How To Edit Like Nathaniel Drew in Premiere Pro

Now I think this is the quickest shortcut Nathaniel uses to make his ideas feel real. Now what do I mean by bringing your ideas into the frame?
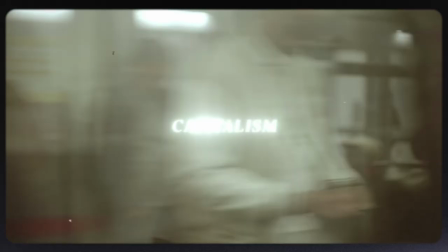[4:17]
When you're making the kind of videos like he does talking about everything from romance to capitalism to feeling like an imposter in your career path, you're ultimately faced with this problem of how do you take this nebulous non-physical concept and show it in a visual medium. Now I know that some of you might be thinking no that's filmmaking but that's the point. In filmmaking you have an infinite number of different ways of representing your ideas, and not all of them work. So what does Nathaniel do that obviously works?
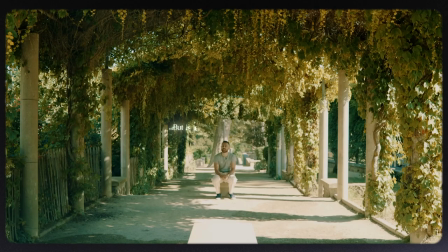[4:44]
Well, one thing that I see him go back to time and time again is to make his ideas feel like they're in the world around him by putting his text in the world around him.
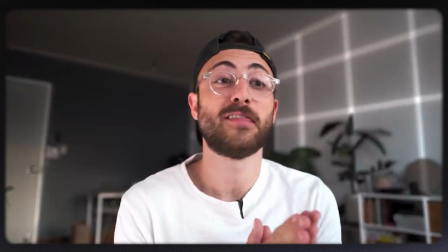[4:53]
This can be something really simple like playing with the blur to mimic depth of field within your frame,
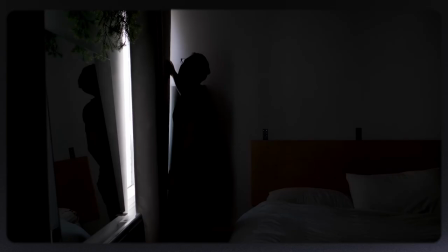[4:57]
or animating your text to match the speed of an object that's moving, but there's even simpler ways that I can think of that you can use.
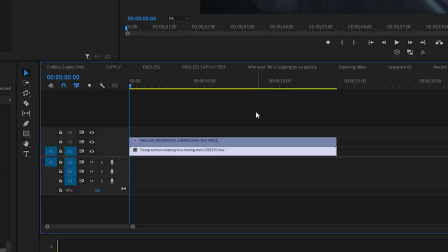[5:03]
If I just slap down my text in the frame with the rest of my footage, it doesn't necessarily feel that amazing and like it belongs.
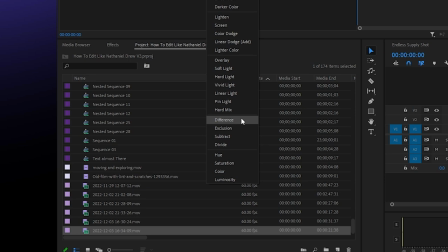[5:09]
But if I then take that text and change the blend mode from normal to something like screen or overlay or even something like difference,
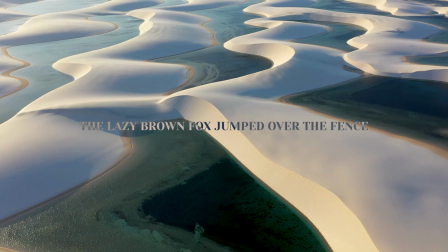[5:16]
we immediately change that text from something isolated to something that's interacting with the footage in every pixel it touches because it literally is.
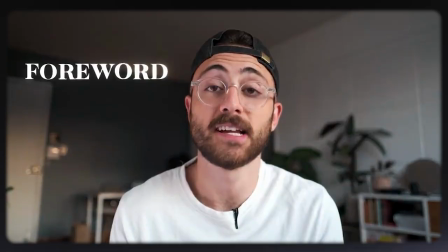[5:25]
You can also make your text feel like it's in the space around you by literally placing it behind you.
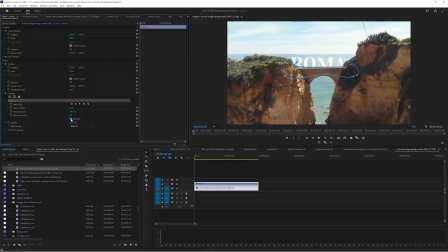[5:29]
All you have to do is plan out your shot with your text above your footage, and then either mask around the text layer and inverse it, or duplicate the footage layer above the text and mask out the thing that you want to be in front of your text.
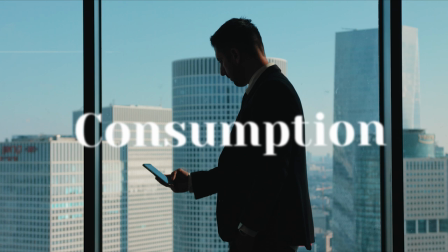[5:41]
You can even play around with multiple ideas like blurring for depth, as well as having a cutout behind you to really sell this effect.
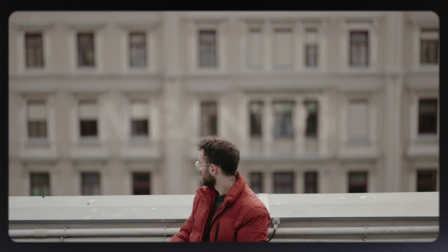[5:47]
But you can take it even further. In this shot here, we can see that he has a shot with some really subtle camera movement.
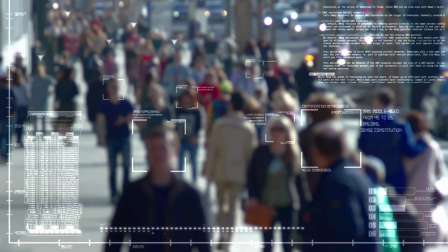[5:53]
Effects like this can really make your shot have some amazing life and energy, but it feels like it would require some intense 3D camera tracking But it doesn't have to.
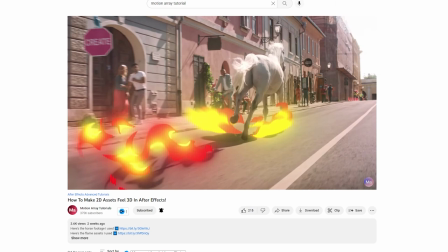[6:01]
Now in case you did want to learn all about 3D tracking inside of After Effects We actually recently put out a video all about that But I also wanted
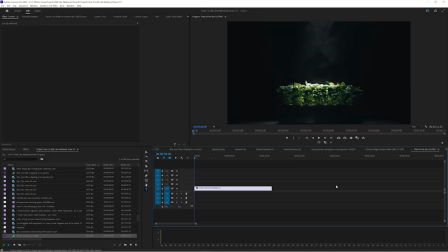[6:07]
to give you an option for how you can get the same type of effect inside of Premiere Pro with no 3D tracking required Take
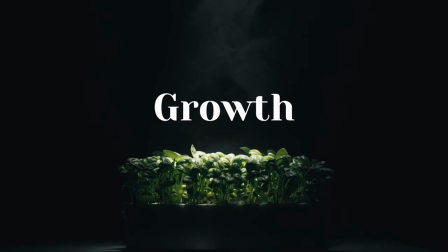[6:13]
your shot on a tripod and then add your text in the location you want it to appear Go through all the work editing and animating it to be how you'd like So for me,
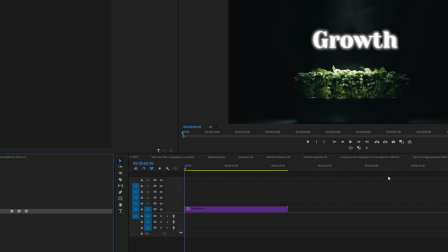[6:20]
that's adding the glow effect we created before. Now nest that set of clips and text together, and on this nested layer, you can add movement.
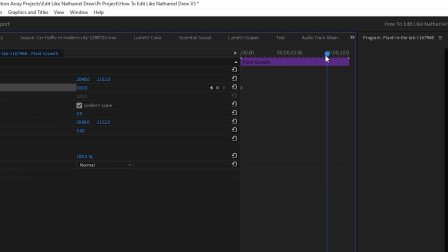[6:27]
Keyframe the position to start in the place that you filmed, and then push in by scaling up over time.
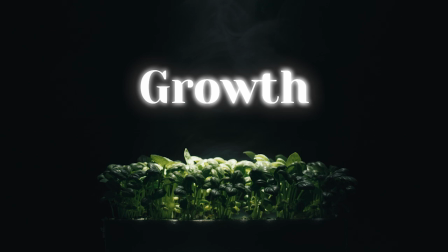[6:31]
This keeps the animation you give in the text, while at the same time moving them in perfect synchronicity with your footage, making it feel like they're in the same world.
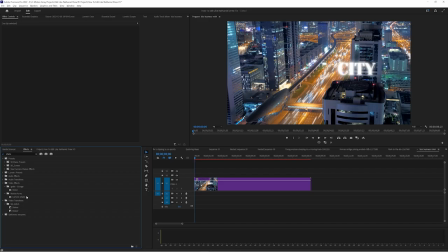[6:40]
And you can take this a step further by adding some camera shake with a preset for Motion Array.
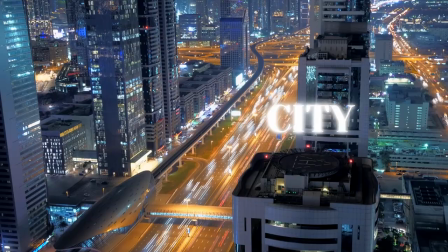[6:44]
Just drag and drop it onto your nested sequence, and now you've got a scene where it looks and feels handheld, but the text still looks like it's perfectly in the same world as your footage,
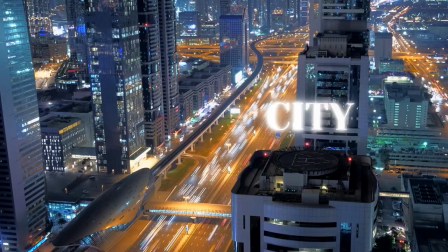[6:52]
helping to solidify the idea that whatever you're talking about is actually with you. And you can see that in this example, for instance, that Nathaniel uses this technique along with some subtle masking to help sell the effect even more.
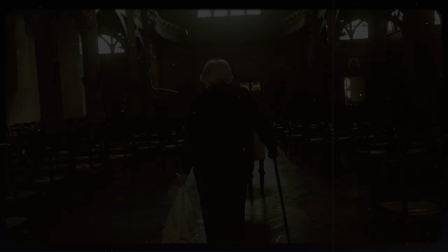[7:03]
And you can see that he's even taken a similar film texture that we used before and put it over top of everything using a blend mode like overlay or screen. And that's what's cool about all these effects is that they're so easy to take and put into a new scenario. So I think you can start to see how Nathaniel put so much thought into every piece of what he's doing But if we're talking about what he puts thought into I think there's one more thing yet that represents this best and not enough people think about it And it's that his audio is messy and profound. Now when I talk about his audio being messy I don't want you to get the wrong idea. I'm not saying that it's low quality.